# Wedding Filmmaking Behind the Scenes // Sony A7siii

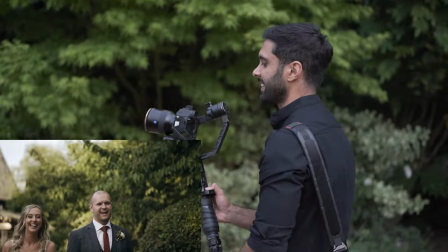(11:38)
Just here getting some walking backwards shots, just trying to vary it, shooting all of this at 100 frames per second so I can get some nice slow-mos of them.
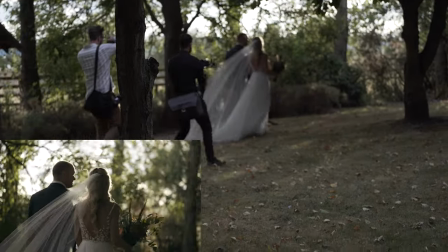(11:47)
Again, just walking around with them, trying to make the most of every single second that I can, just before the light's going down,
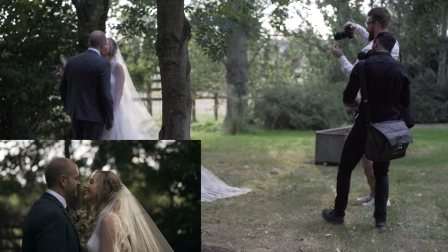(11:55)
and then just working with James just to loosen them up a little bit,
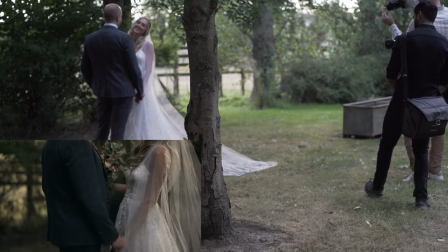(11:59)
get them close to each other, all these kind of things look really nice on camera for them to look back on, just a moment of them alone together.
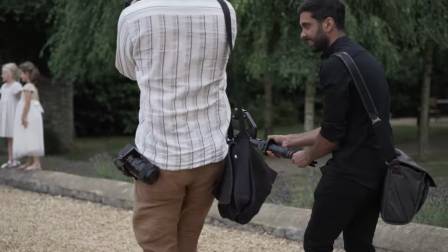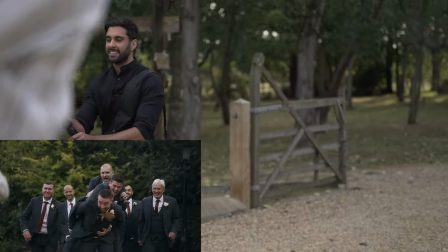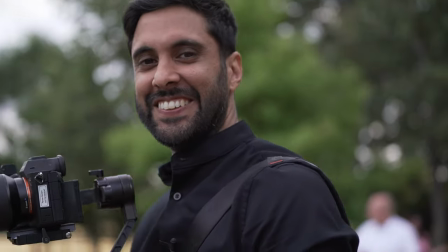(12:19)
Cool shot.
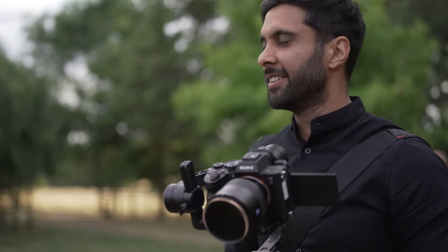(12:23)
Grim Griezmann walking towards me, cool shot.
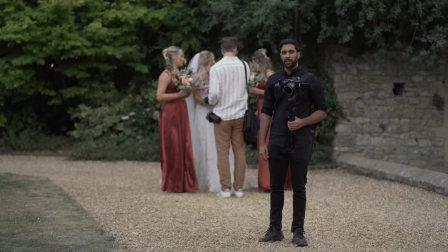(12:28)
And now the bridesmaid's turn. First dance soon. First dance soon.
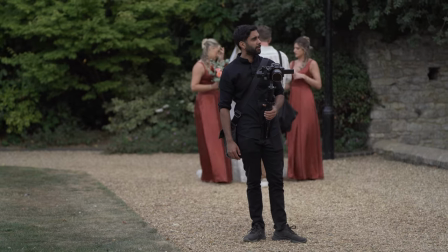(12:35)
Just getting a few shots with the bridesmaids groomsmen. Kate cutting first dance.
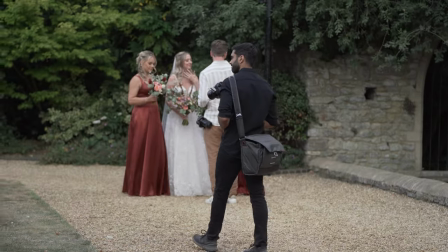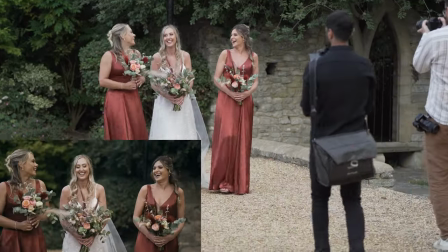(12:47)
I had the same sort of little shot here with the bride and the bridesmaids because I knew that it would cut together quite nicely in the video.
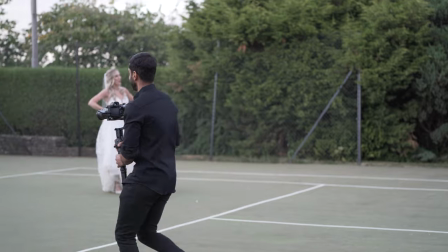(12:55)
And yeah, it looked really cool I thought. Didn't get much BTS of this part, but I did catch them having a little game of tennis
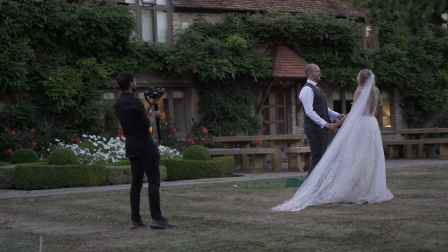(13:03)
That's it just just facing each other and just have to stand still that's it.
Yeah, that's it. Yeah, that's it Just getting really close one second.
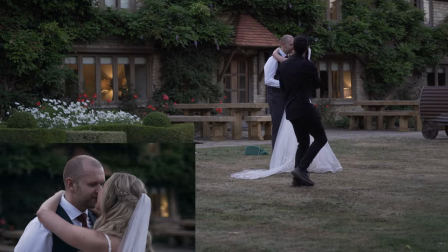(13:11) Okay Stay there. I'm just gonna spin around you 360
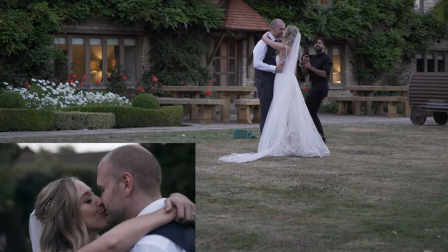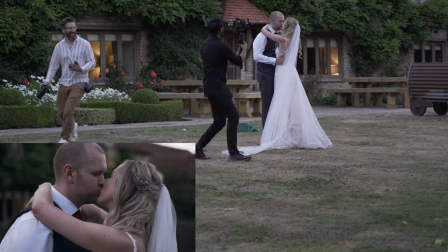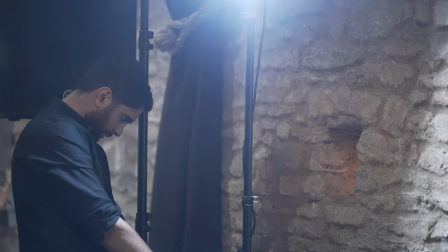(13:27) Yeah, how many times have we done this Jones? Jesus.
So for the first dance of the dancing I just set up my 120d mark one on a light stand quite high up just to
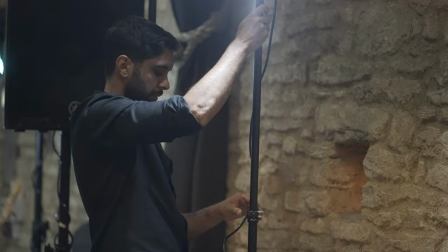(13:36)
make sure I get a little bit of a nice back edge light for the dancing and first dance
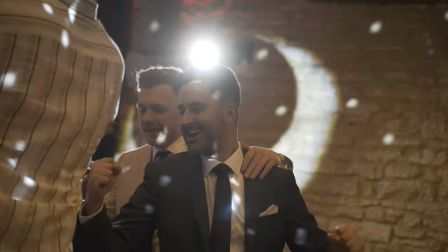(13:42)
just to make them pop a little bit more when especially when you shoot into it I think it looks really good. I think they done. Long day, 10 hours, it was fun though. A bit stressful in the beginning but really nice couple got all the shots we needed we've got some really cool little drone footage but it was actually using James the photographer's drone it was really amazing because we got them to play a bit of tennis which we've never done before and then they
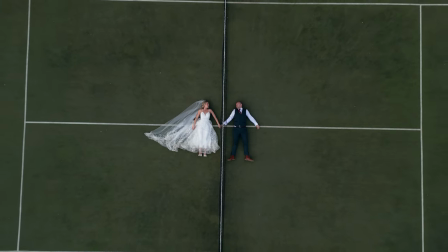(14:12)
were just lying down on the tennis court like looking up and that shot looked really cool so I think I'll try and put that in the video if James sends the footage to me so much to Polly for doing these behind the scene for me assisting me on the wedding day as well she got a few shots and she also manned the cameras during the ceremony and the speeches and now it's time to pack up get some KFC on the way home and relax peace out see you